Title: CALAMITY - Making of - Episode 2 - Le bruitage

Je suis éclaireur au 3e de cavalerie.
Moi, mon métier, c'est aussi de regarder l'image, de regarder comment c'est monté et de doser avec le poids,
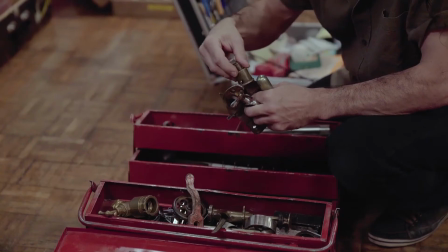la légèreté, la distance et puis aussi les matières, résonantes, pas résonantes, granuleuses. Si on est dans des graviers, des cailloux, de la poussière, ça se travaille dans un ensemble. Je fais les brocantes, mais ce n'est pas un bric-à-brac. C'est mon matériel haut de gamme, hautement technologique.
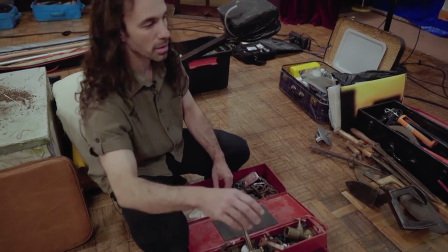Sont rangés par catégorie, plutôt le métal, ensemble, là-bas, tout ce qui grince, encore du métal, du plastique,
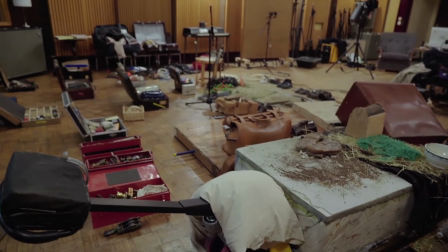mais qui peut me servir des objets détournés. Hein. Bon, là, il y a plus de 20 ans d'élaboration du matériel. Il s'abîme, il se renouvelle, il se peaufine. Là, pour ce film, des harnais, du cuir.
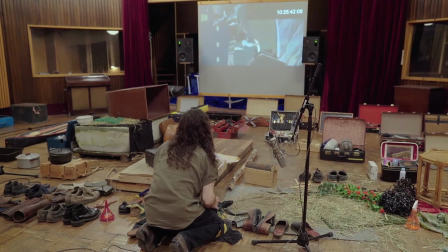C'est très, très vaste. Hein. Il y a vraiment beaucoup de choses. Et puis, un nombre de paires de chaussures considérable.
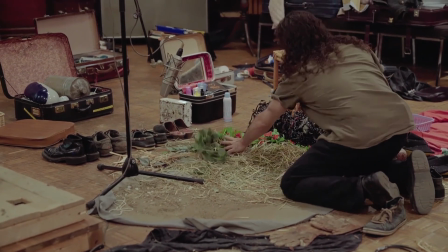On fait sa petite cuisine comme un cuistot. Hop.
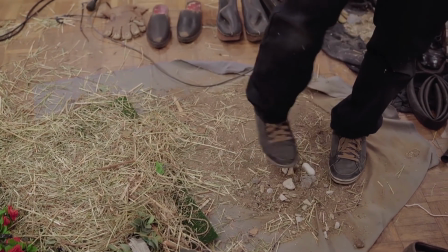Là, je peux aller faire en sorte que les cailloux s'entrechoquent entre eux, ou alors je peux faire très compact.
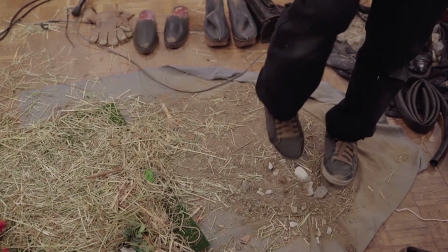Mais là, je peux aller chercher plein de petits graviers. On entendra plus la matière.
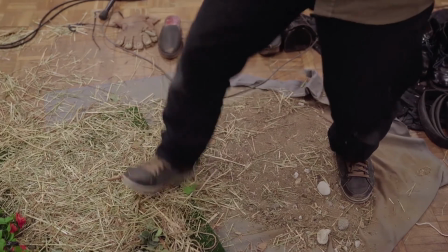Et après, hop, si on passe sur un truc. Là, je vais ramener du poids pour un gros plan.
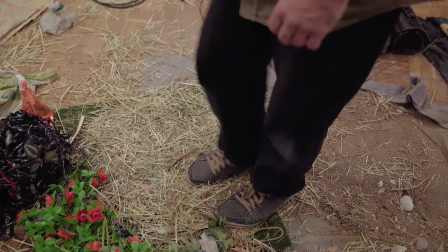Je vais le faire s'éloigner. La beauté du son en bruitage, elle est toute relative parce que
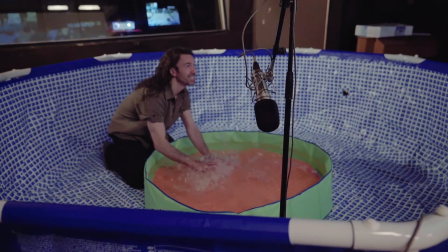parfois un son agressif correspondra à ce qu'il faut dans l'image pour appuyer là où ça fait mal.
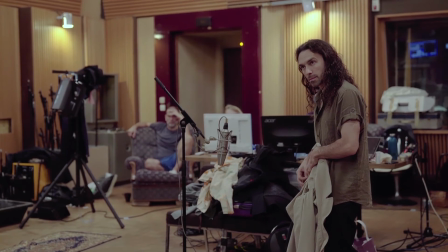Et puis parfois, il faut être très doux. Et donc la notion de beauté, d'un joli son, il y a mille manières d'interpréter les sons.
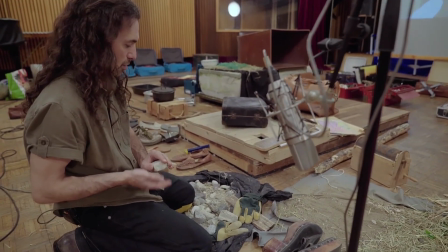Pas trop clic. Tiens, je te fais ça, c'est mieux. Oh, j'étais un peu timide.
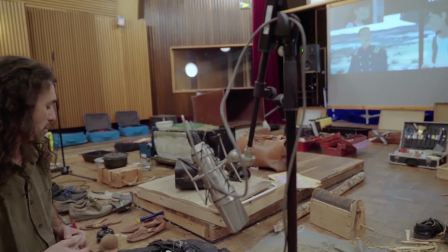Ça me va.
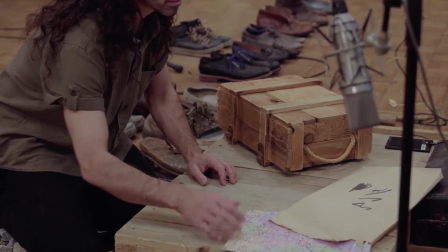Moche.
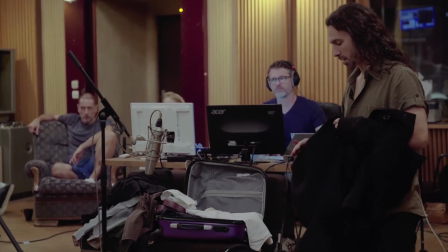Ça claque, c'est moche. Alors, pourquoi je dis que parfois un son est moche, c'est qu'il est moche pour ce plan-là, pour ce geste-là ou pour cette scène-là.
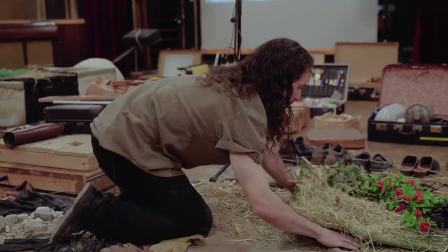Et je ne devrais pas dire c'est moche, je devrais dire ça ne correspond pas ou ça ne marchera pas. Si je ne choisis pas bien ma matière ou ma manière de jouer, de travailler la matière, de faire le son, si c'est mal fait, on aura beau le mettre au bon endroit, on n'y croira pas.
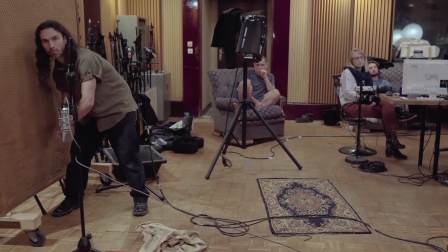Il faut vraiment que le son soit mou, résonne, soit dur. Il faut trouver la matière et le geste. Et quand la matière et le geste fonctionnent, là, on peut le mettre en place. Et alors là, c'est magique.
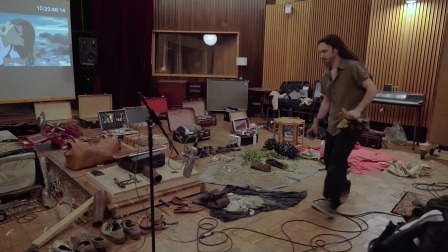Je suis heureux d'être sur un film comme ça, quoi. L'animation en France, c'est superbe. Et quand on peut avoir des projets comme ça, c'est un cadeau.